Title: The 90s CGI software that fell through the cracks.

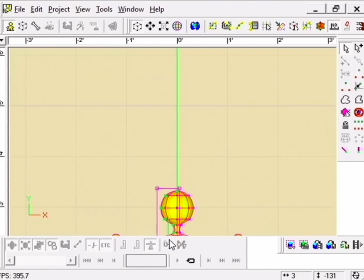4:32 With just one spline, you can start most kinds of things. It's an underrated artist device that you stay simple when making original objects in 3D, so you don't get overwhelmed.
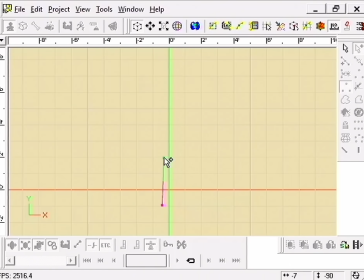4:45 Bottles, flowers, oil lamps, bombs, you want it, it's yours, my friend.
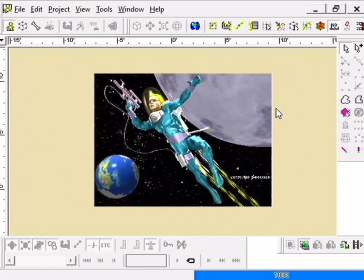4:53 Old CGI is great for making surreal, dreamy images.
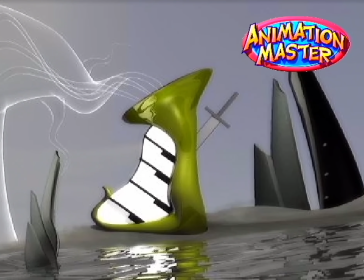4:57 My mind goes to those 70s sci-fi fantasy paintings and Salvador Dali melting clocks.
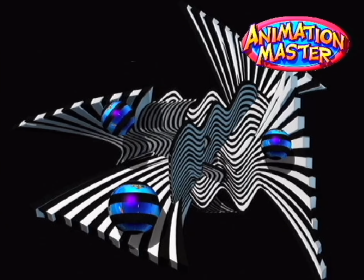5:05 Because it's all curves, you can just bend it like those gooey 90s commercials.
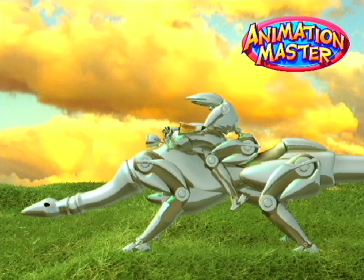5:11 Chips Ahoy and Fruit Gushers ads were both animated in Hash.
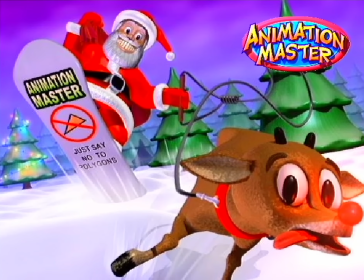5:16 Animation Master is a love letter to 90s CGI.
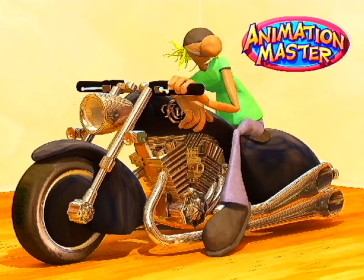5:20 The simple way materials look in Hash really set it apart from complex modern shaders.
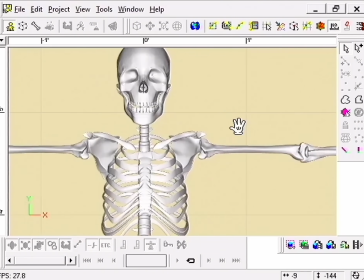5:27 Hash makes rigging bones super straightforward. Not those bones, silly.
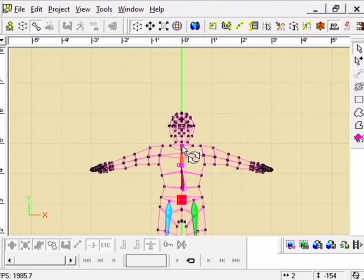5:35 Give anything bones quickly and rig them automatically with one click.
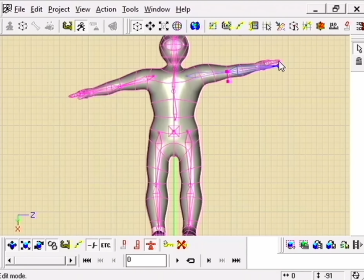5:41 Now you can see each bone's influence with these fun little colors.
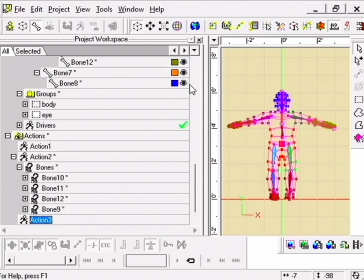5:46 Rigging used to make me cringe, but now I think it's pretty trivial.
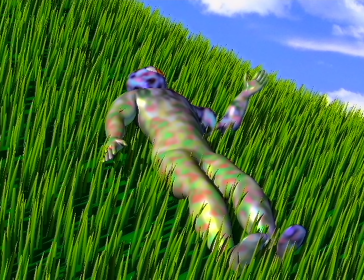5:51 There are very simple particle systems in Hash and even hair, from around the time when Pixar made hair physics popular.
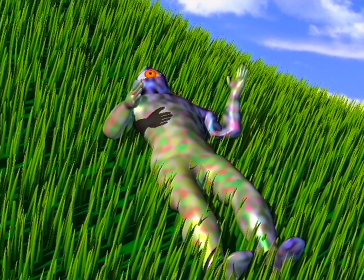6:01 Particles and hair can increase render times exponentially, so I use them sparingly for flavor.
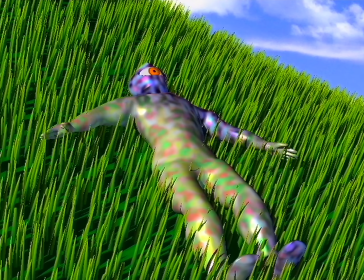6:07 They were a good solution for tree leaves and adding some extra motion here and there.
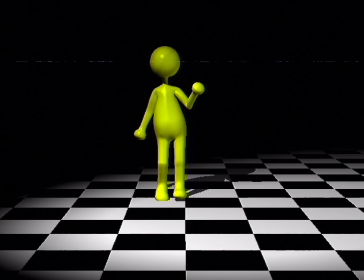6:13 Hash uses the OG Phong lighting model from the 1970s,
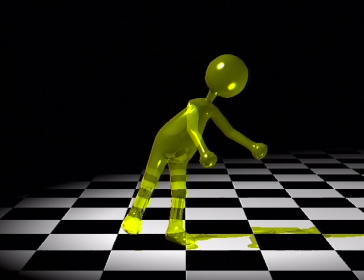6:19 resulting in a phony yet mathematically satisfying look.
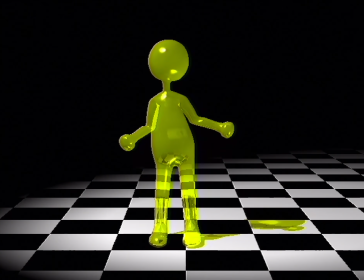6:23 Modern modelers and game engines have moved on to advanced physical-based lighting, or PBR.
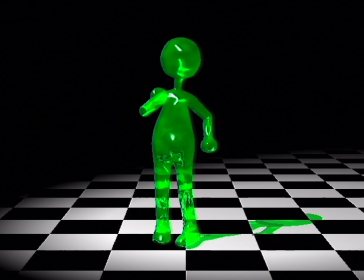6:30 Industry leaders, Disney, are ever pushing for this holy grail of photorealism that always seems to age like grotesque milk.
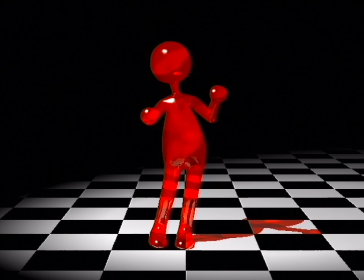6:39 While it's nothing new to disparage expensive movies, I will continue to shake my fist at the CGI necromancy of intellectual property. The endless parade of creatively bankrupt movies coming down the pipeline.
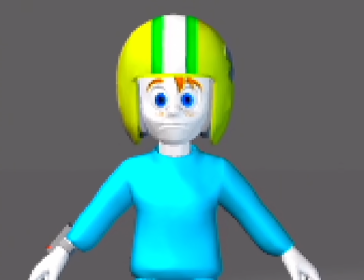6:54 Here are some tricks for cooking up a retro or traditional style of your own.
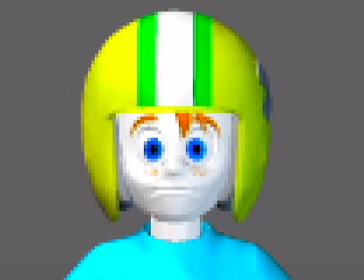6:59 Less is more. Turn off anti-aliasing and turn off ambient occlusion. I'm going for sharper edges and optimized render times. To manage shimmer produced by jagged edges, I lower the frame rate down.
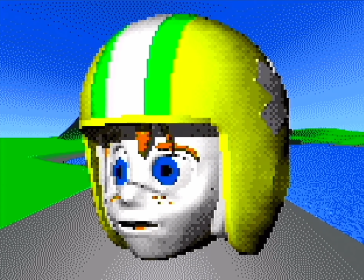7:15 Old video game cutscenes had to be low resolution and low frame rate.
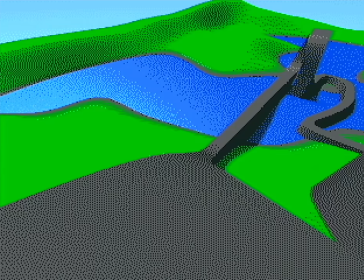7:21 Exporting an animation as a GIF forces you to work within the limits of the medium.
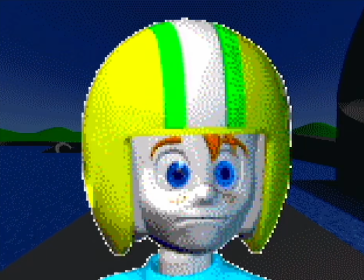7:27 GIF can't handle semi-transparency created by anti-aliased edges.
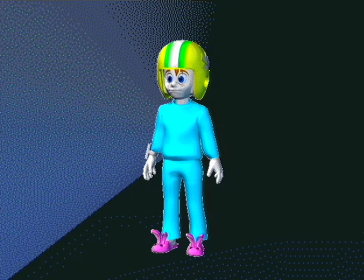7:32 Crusty GIFs were a common mistake from the early internet days.
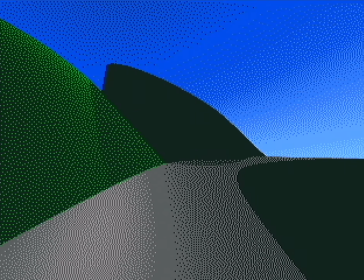7:37 Not to mention limited color palettes. But you will have to use something like Photoshop in your pipeline.
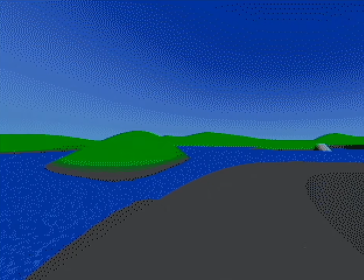7:46 Experiment by restricting color palettes. Compensate for limited colors with dither patterns or posterization.
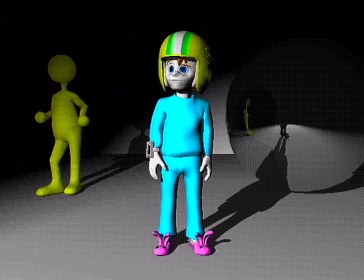7:53 If we want that vintage shadow look, use vintage ray tracing in Hash for hard shadows.
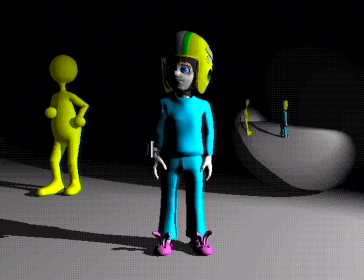8:01 Or roll with no shadows at all.
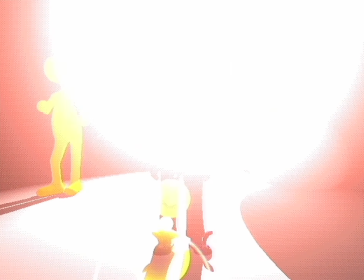8:03 I rewatched Reboot episodes recently and noticed all the times that they just go without shadows entirely.
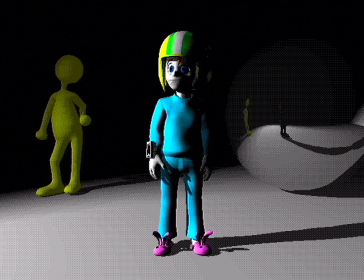8:11 It makes the scenes where they do use shadows more dramatic.
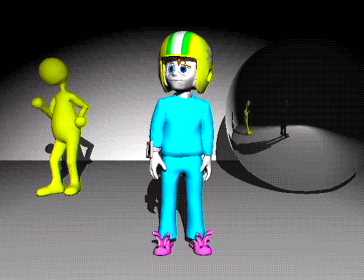8:16 Remember that in the 90s, a render preview could take most of the day to load,
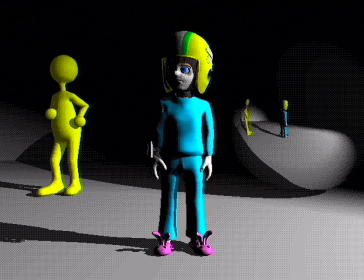8:20 so shipping something half-baked or jank is almost kind of a style.
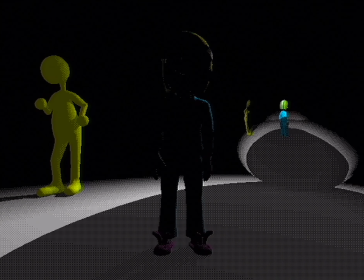8:26 Maybe that's the core of retro CGI. Not fixation on realism, but an embrace of hardware or deadline limitations.